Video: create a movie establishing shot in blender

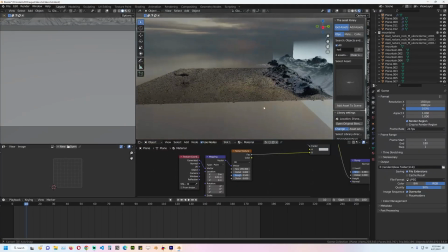11s
guys, and welcome to Top Channel 101. And today we're going to be making a movie establishing shot like this using Blender.
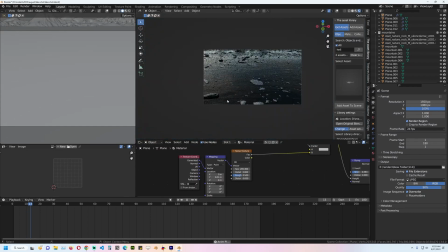18s
The project's files are going to be on my Patreon, Gumroad, and my YouTube community page. I'll find all the links in the description.
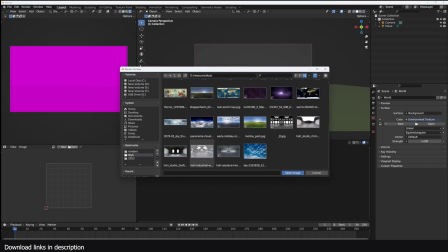24s
Yeah, so what I did is I started by setting up the world and I added an HDRI image.
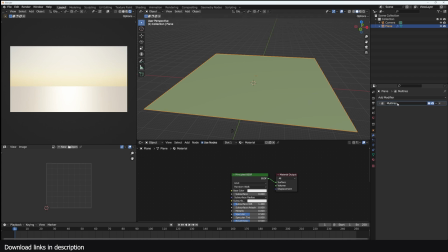28s
I got that from HDRI Heaven. I wanted something detailed with a good amount of clouds because that was going to take up half of the space in the shot.
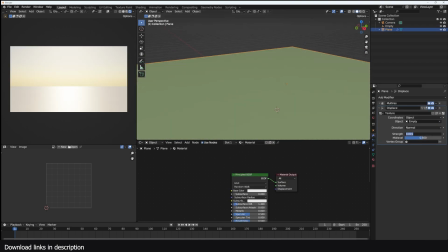37s
I went on to work on the water or the lake, and I used some noise displacement just to add some level of distortion to the lake.
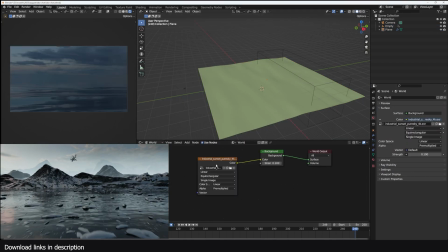45s
As you can see from the render there, there is a bit of distortion or displacement in the water.
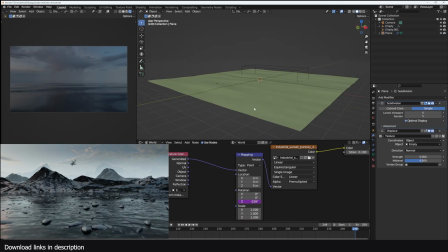50s
It's not too much because I don't want to overwhelm the entire space, but
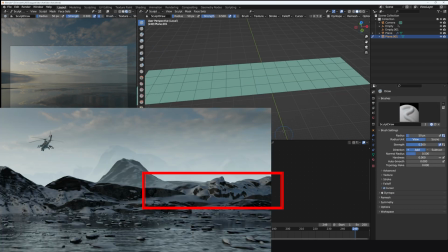57s
yeah, so I did that, and then I worked on this mountain using some sculpting. Very simple sculpting. You don't really have to do much at all. You just have to get a clay brush, I think is what I used.
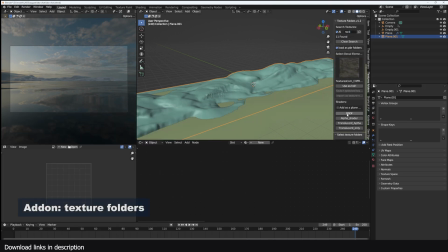68s
Just do a few brush strokes, and I'm using my texture folders here to just import in PBR textures really easily.
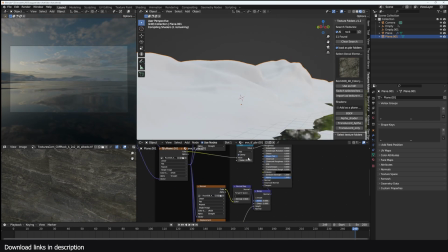75s
It's just I link any folders you have that contain your textures, and it will access them quite easily.
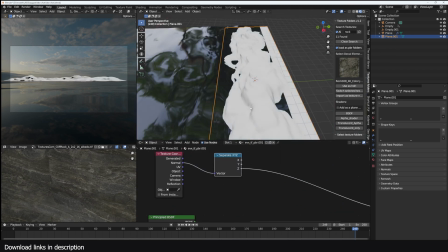80s
And now I'm creating these snow-capped rocks, so they have rocks.
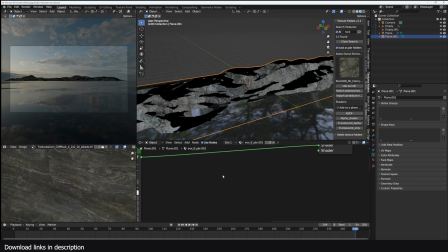86s
I'm just using a normal map to generate a mask, just getting all the faces that are pointing up and generating a mask from that.
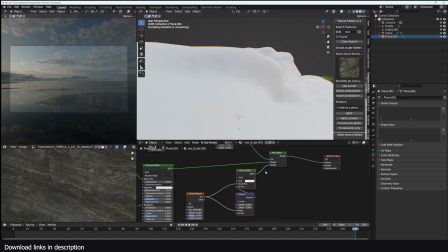95s
To make the snow, I just use a noise map and I fed that into a bump map to get some normal map displacement into that.
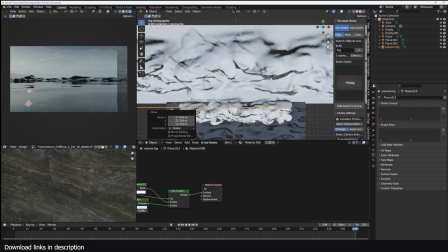103s
And yeah, basically it's very simple. So after that, I wanted to have some depth, so I imported in these fake volume planes.
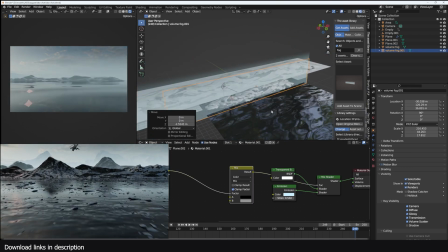111s
It's just a gradient of animation and a transparency to add fake mist or volume to that.
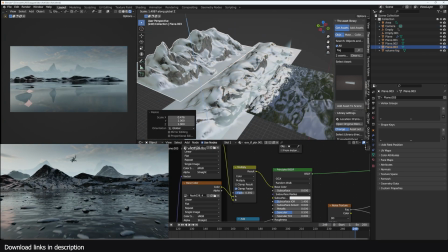119s
You can use a volume object, but I found this to render faster and even actually look better than a volume object. They create that nice transition of clouds to atmosphere really nice.
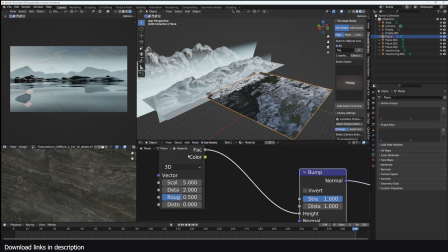130s
And here I'm adding some bit of detail to the water.
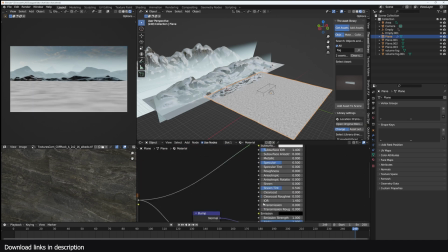133s
As you can see, the thing I did is that you look at the water, some area are usually noisy and some area are really clean like that.
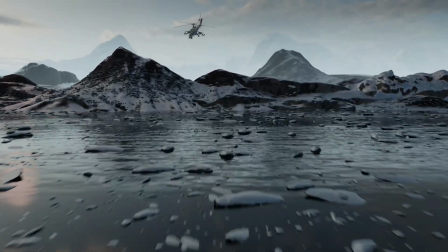141s
So I added a mix to noise, one with a light noise to have areas with no displacement, like you see there.
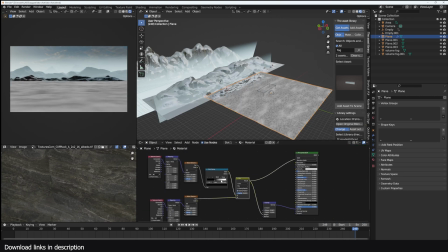150s
So some areas are noisy, some areas are not, to get that level of detail that you saw in the shot.
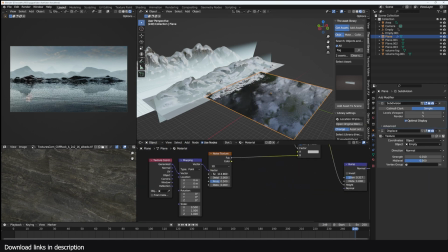156s
Yeah, so basically these are just using, I'm just using the same techniques that I've done several times,
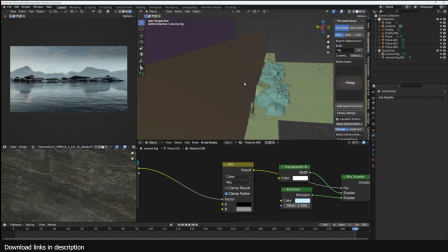162s
and yeah, also duplicating these rocks that we sculpted and putting them in different areas.
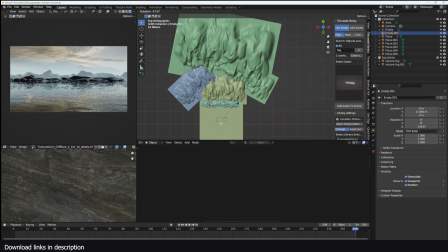167s
And because we have these depth planes, these planes are helping with showing depth of our scene, which is really great.
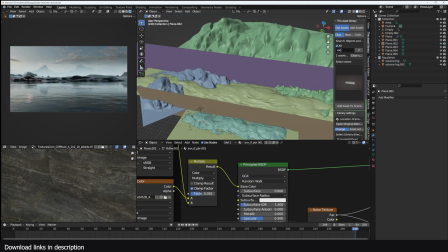175s
I'm using my asset library here to import in some assets I made, and I'm also still giving them the same rock
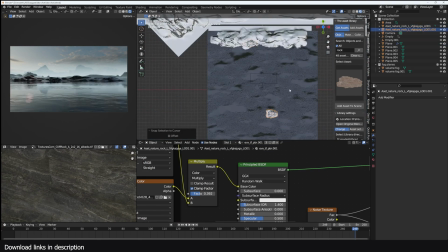183s
rock with snow material that we created previously there.
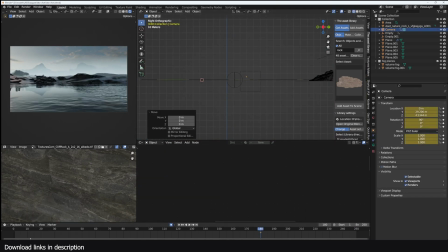187s
And here I'm just adding the animation. This is going to be an establishing shot, so just a single camera moving and panning up like that.
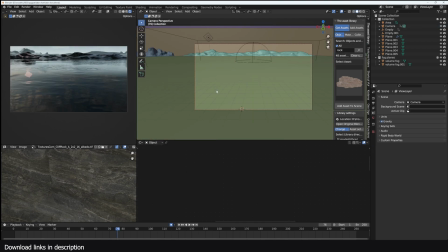195s
Yeah, one thing you want to do with these light scenes is have a lot of high frequency details.
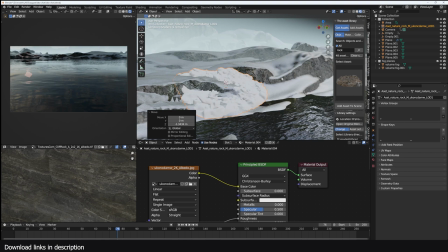200s
You want to have a lot of tiny details like rocks, small rocks like that.
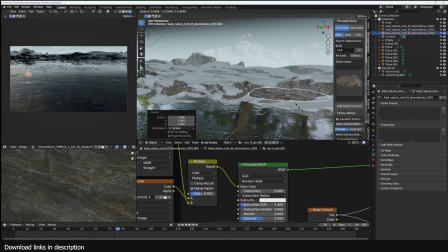204s
That's why you see I'm getting these large rocks and shrinking them down to add that small detail in there,
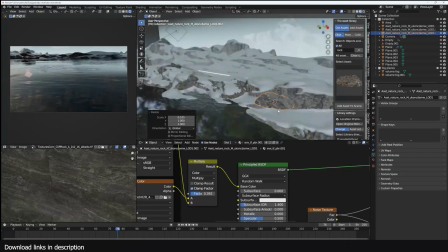211s
because if it's lacking, then your landscapes are going to look very smooth.
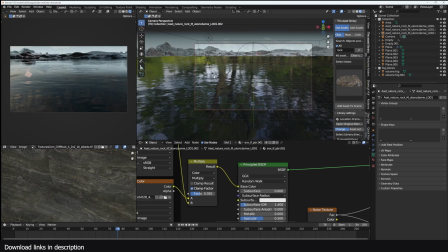216s
And yeah, so I imported in this rock and gave it the same
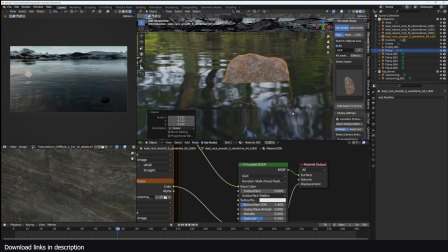222s
snow effect, and I'm going to instance it onto the lake.
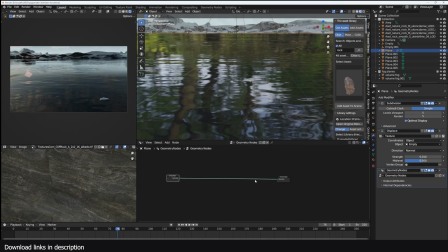227s
So what I did is created this, I distributed a few planes on the lake,
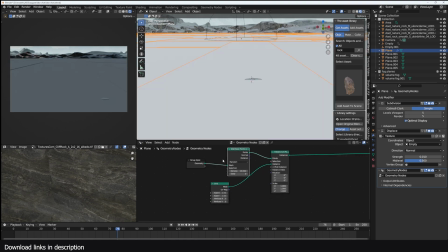234s
and I distributed them in a way that because I remember that area
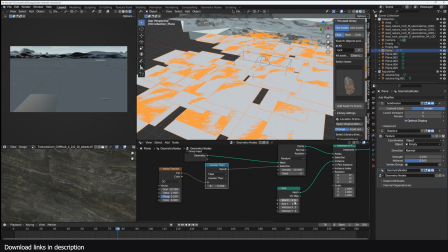238s
where we have clean water and turbulent water that is a bit noisy,
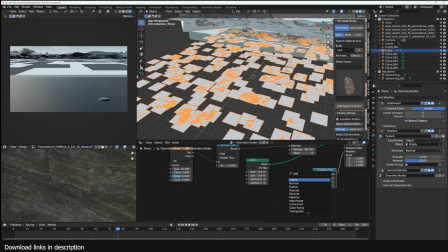243s
I wanted to have that pattern in the rocks as well, because that's what you see in real life.
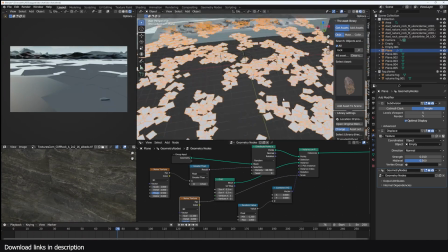249s
You see a lot of areas with a lot of rocks or surface debris and areas that are clean.